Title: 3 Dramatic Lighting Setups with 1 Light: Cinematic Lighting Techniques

Pew, pew. What's good, my sharpshooters? Cal Visuals here, and today's another exciting episode of Cinematic Lighting Techniques. 3 dramatic lighting setups you can do at home with one light. Let's do it.
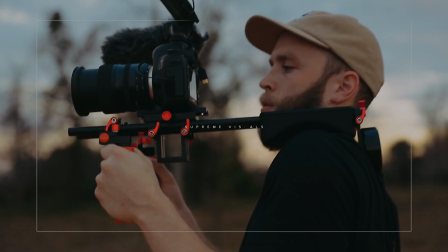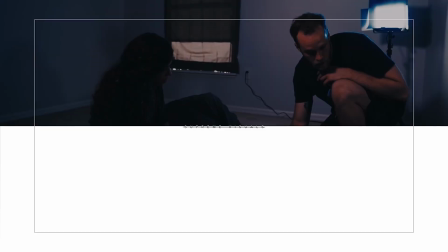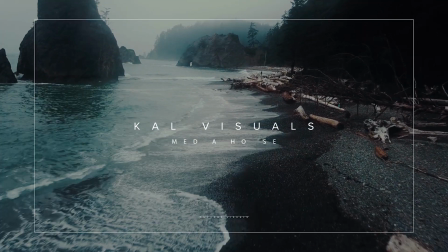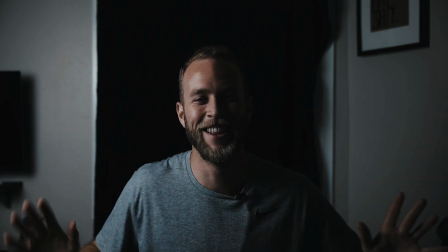Alright, so ignore the kind of crummy background. Let's pretend it's all sexy and tuned up.
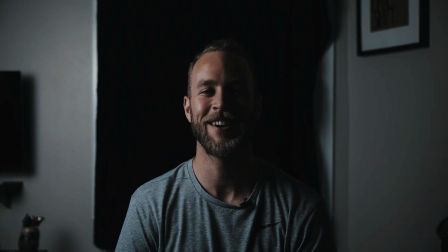It's a beautiful set. So this lighting setup right here, some would like to believe is the split lighting setup.
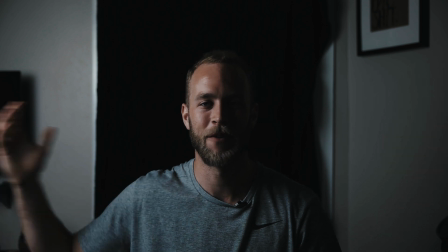You know, we've got split right down the middle. We've got light source coming from this side, pointing directionally right at the side of my face.
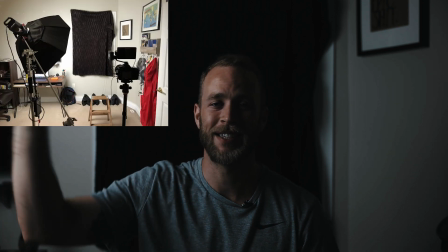But that is actually not the case. We actually have a key light set up right here in the corner, pointing 45.
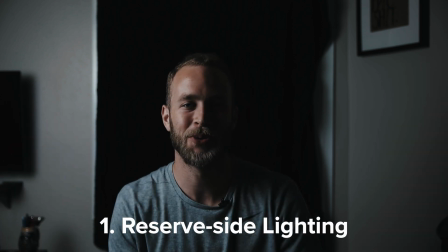This is called reverse side lighting. So generally I wouldn't be sitting like this. This is for an interview setup.
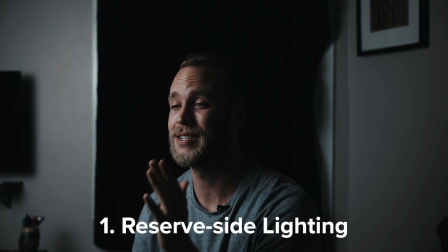Another thing to note real quick with interviews, you always want to be sitting opposite side so it makes sense directionally.
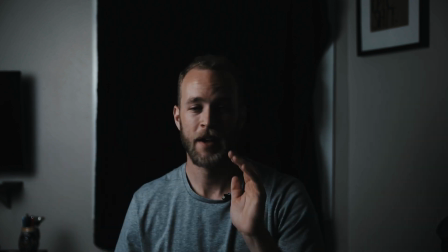It looks like a conversation. If I was looking this way, it would not make sense.
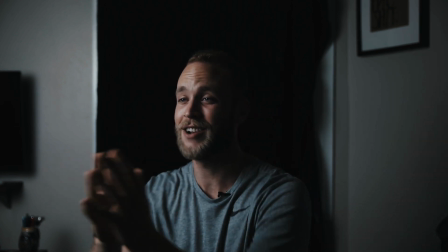It wouldn't look like we're having a conversation here. This looks like a natural conversation I'm having with someone off camera.
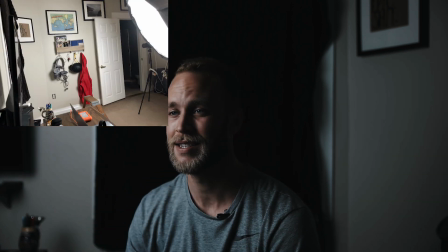And so that's where this comes in great hand, is using the reverse lighting method.
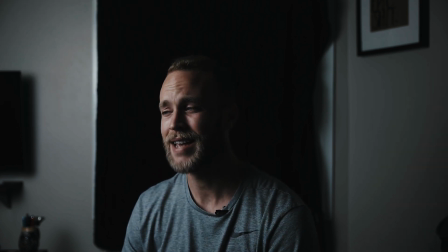What's really great about this method is, as compared to broadside lighting,
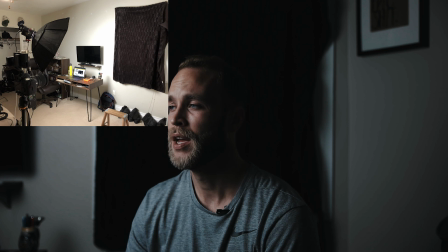lighting on this side of the face, this creates a lot more contrast.
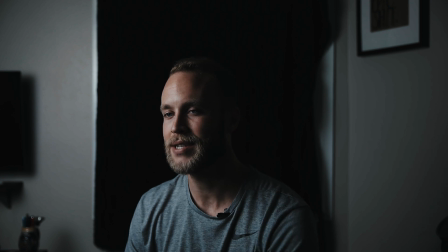It makes it a lot more dynamic. And it brings out a lot more of the features in the face, and so this just has a lot more of a dramatic feel in the image. So this can be a great form of lighting. Really easy to set up, really easy to do. All you need is one light,
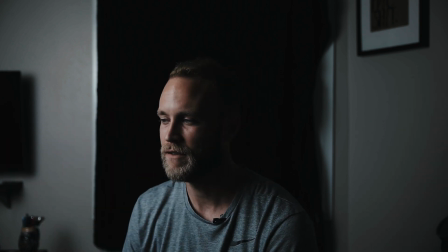ideally a C-stand, but again, you could use a dingy little newer light stand, or DIY, any of those. But one light stand, and again, you're lighting towards the reverse side.
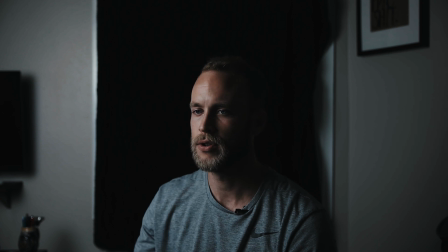Now what I would recommend is putting it up at about a 45-degree angle, pointing down directionally, but also probably at about,
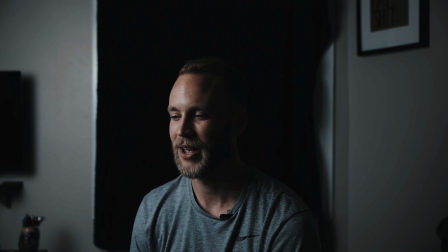if your talent's looking directionally this way, and this is what we'd call the 0 point, well then I would say at about 25 to 30 from that right there, and that's going to give you this beautiful reverse side lighting. Again guys, it's a great look. It's used a ton in cinema.
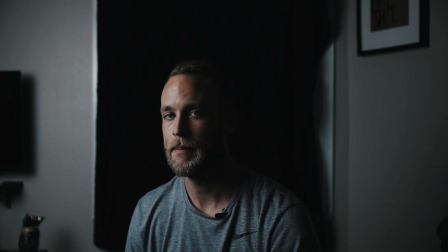A common thing to think about and look at with cinema actually is filming on the shadow side. You'll see a lot of films do this, not just with documentaries, guys, but a lot of narrative work, they film on the shadow side.
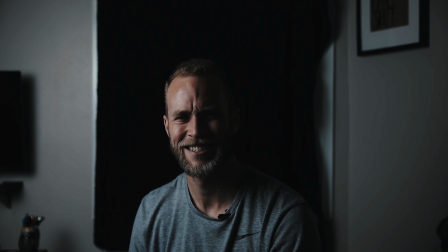Again, it makes it much more dramatic, unique, eerie, suspenseful.
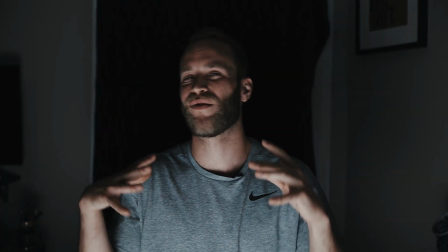It adds that sexy, dramatic feel, guys. Do it.
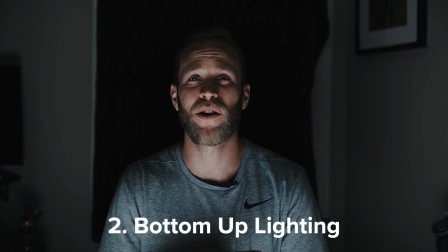Yes. All right, y'all, on to look number 2. This is lighting setup number 2.
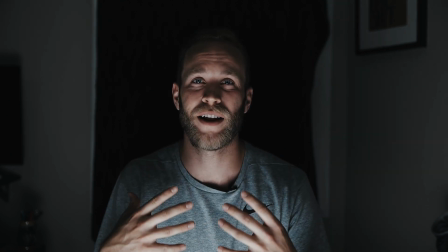I'm gonna be short and sweet with this one. I think this one is very specific.
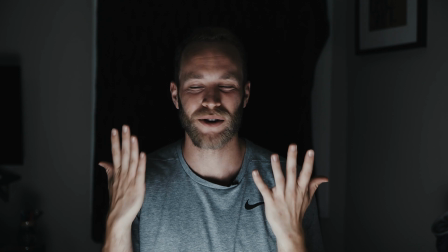Yeah, this is bottom up, guys. This is very uncommon. We don't usually see this at all because it's just not natural.
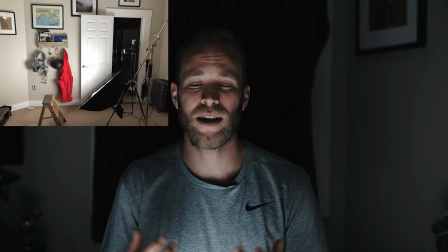It's not a motivating light. Again, most of our lights are up on the ceiling or like somewhat eye level.
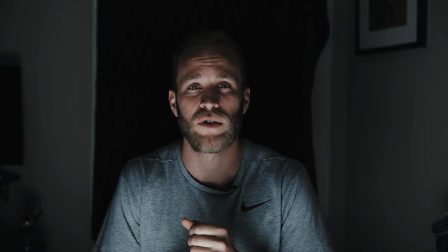So this just feels completely off and somewhat off-putting. The only time I would really look at doing, bottom-up lighting is, one,
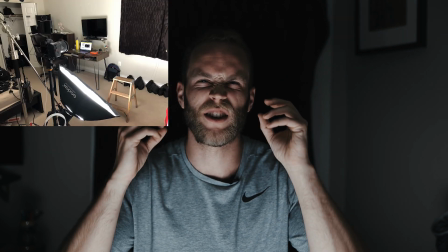if we're trying to simulate, that flashlight effect, like someone's telling a scary story.
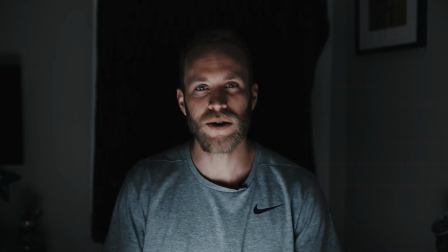We want to simulate that visual, but maybe we want to use the softbox so it's a cleaner light.
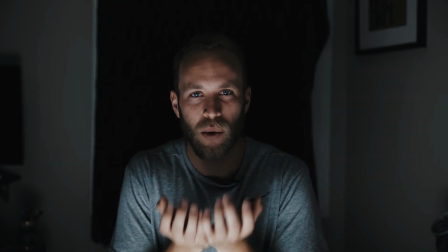It's not this nasty, hard light just with these really dark creasing shadows and everything.
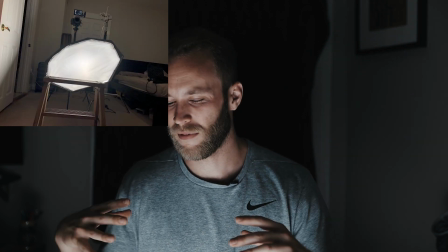So doing that, and then again, maybe if we're on the computer or we're on our cell phone,
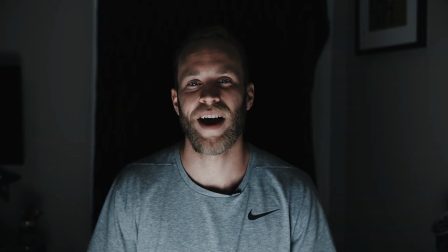so things that simulate light coming up into our face, then it would call for that instance of motivating light, but not to this strength.
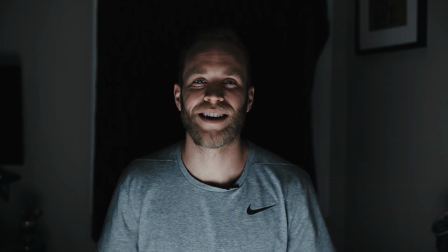You don't really need something this big in order to really showcase that phone light effect.
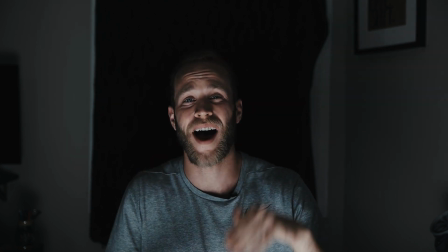You could use simply like an ALM9 or some kind of little handheld LED in order to kind of
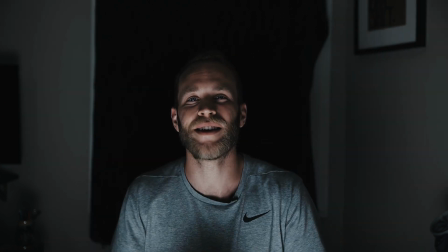showcase that effect, so long as that has high CRI. CRI essentially stands for color rendering index. The higher the CRI, the better the light.
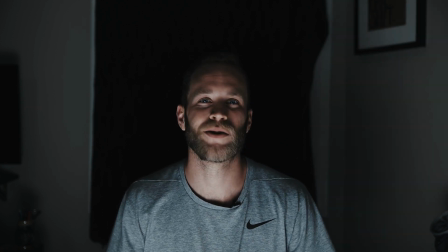That's why film lights cost so much money, is because they have incredibly high CRIs compared to what you usually see with
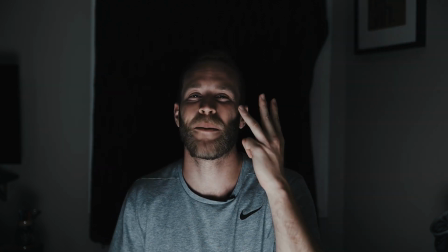dinky little fluorescents or stuff like that you'd find in your school or like a factory or using at home.
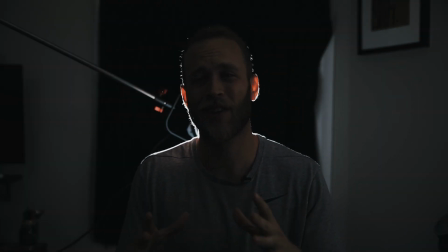Those CRI levels are very low. But anyways, onwards and upwards, folks.
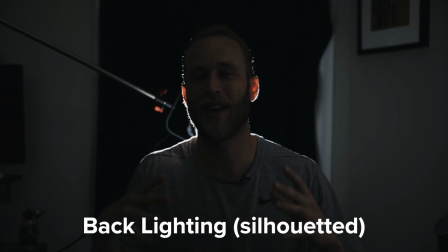Let's go to lighting setup number 3. Let's do it. Alright y'all, this is lighting setup number 3, backlight, or as some would call it, silhouetted lighting.
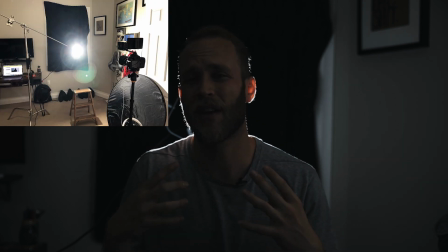So this right here is for a very unique and specific look. Again guys, this is a backlighted silhouette look.
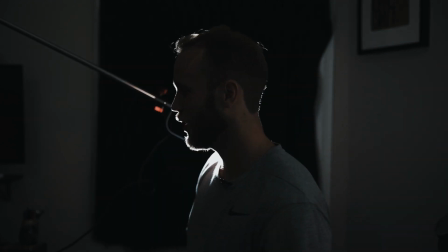Again, I think this should only be used for very specific projects, as it's just not a very versatile look.
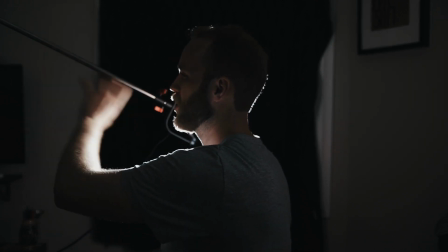It's not ideal for any kind of commercial work and stuff like that.
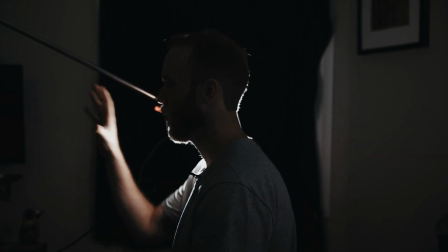This is for more creative projects. Again, you know, I mean, I think what's really cool is it just has a unique and captivating look.
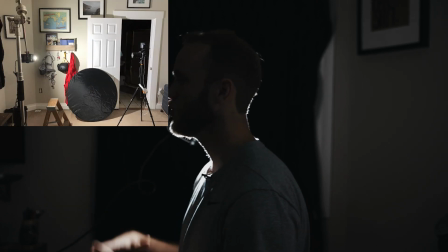Again, ignore this bar here. This is just a quick setup I did.
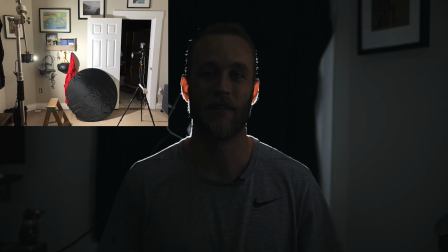If I was really going for a backlight setup, you would not see where the backlight is actually set up.
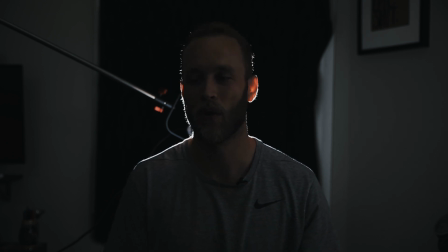It would be hidden. But again, this is just to kind of give you guys the overall idea of it. And so again, I think it can be a very cool, dramatic, and fun lighting setup that you can do, especially if you're doing music videos or any kind of narrative work.
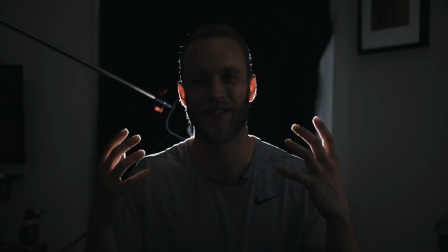Maybe it's like a short film, an experimental project, documentary, stuff like that. I think it can work great for, but anything commercial, corporate, clean and sleek, it's just not going to work, as again, you know, it's a very dark and dramatic look here.
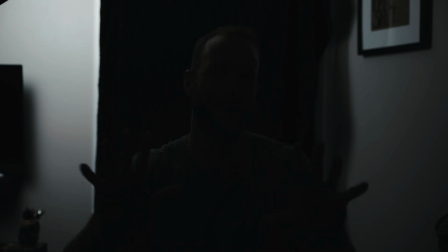But overall, hope you guys enjoyed the look. I know it's one of my personal favorites to use for creative projects. And yeah guys, really easy setup, one light stand, one light. Lastly, and real quick guys, I'm not going to consider this a look, but this is just another variation of the backlight setup.
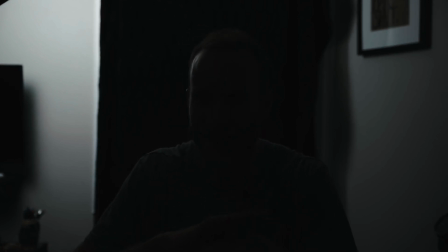Is, for instance, maybe you wanted to just backlight the actual back wall and leave your talent in, well, all black here. Or maybe you get another light and you bounce, so it's a very soft light here in the front. This is not a look you really use like almost ever,
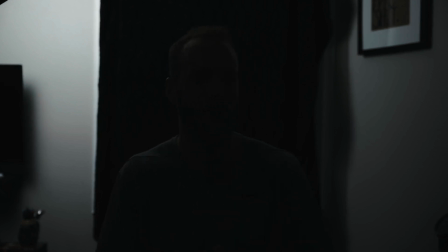but you do see it in some documentary work as well as some TV shows where whoever's talking, you know, this interviewee wants to remain anonymous. So anything where you're working with an anonymous character or someone's identity just doesn't
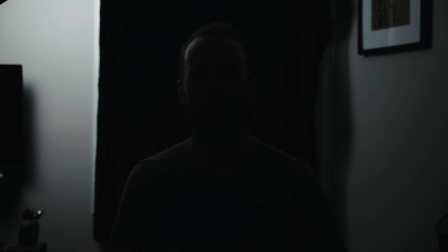want to be given away. Maybe it's people who were past victims of sexual abuse or something like that. That's an instance where this look could come in handy. It could be a great look to use. You know, people can still somewhat see a figure, get that essence of a character, a real person is talking and communicating to them,
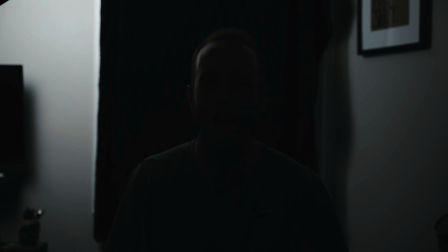but it still leaves that ominous and dramatic and eerie feeling of not really ever knowing who that person is. So again guys, this is just a quick second variation. This is variation B of variation 3, the backlight setup. Woo! Go and wipe that sweat bead off your forehead. We are done, folks. We made it through. Great job. If you enjoyed the video, be sure to like it. Drop a comment below if there's anything I missed or you want me to discuss in next week's episode. I love hearing from y'all. I need that creative insight. Tell me. Seriously.
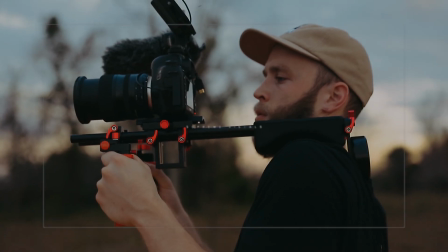I'm like running out of ideas over here. Yeah. And be sure to subscribe.
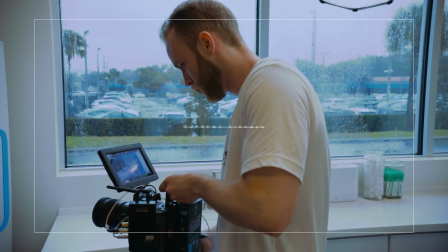More awesome content coming every Friday. See y'all then.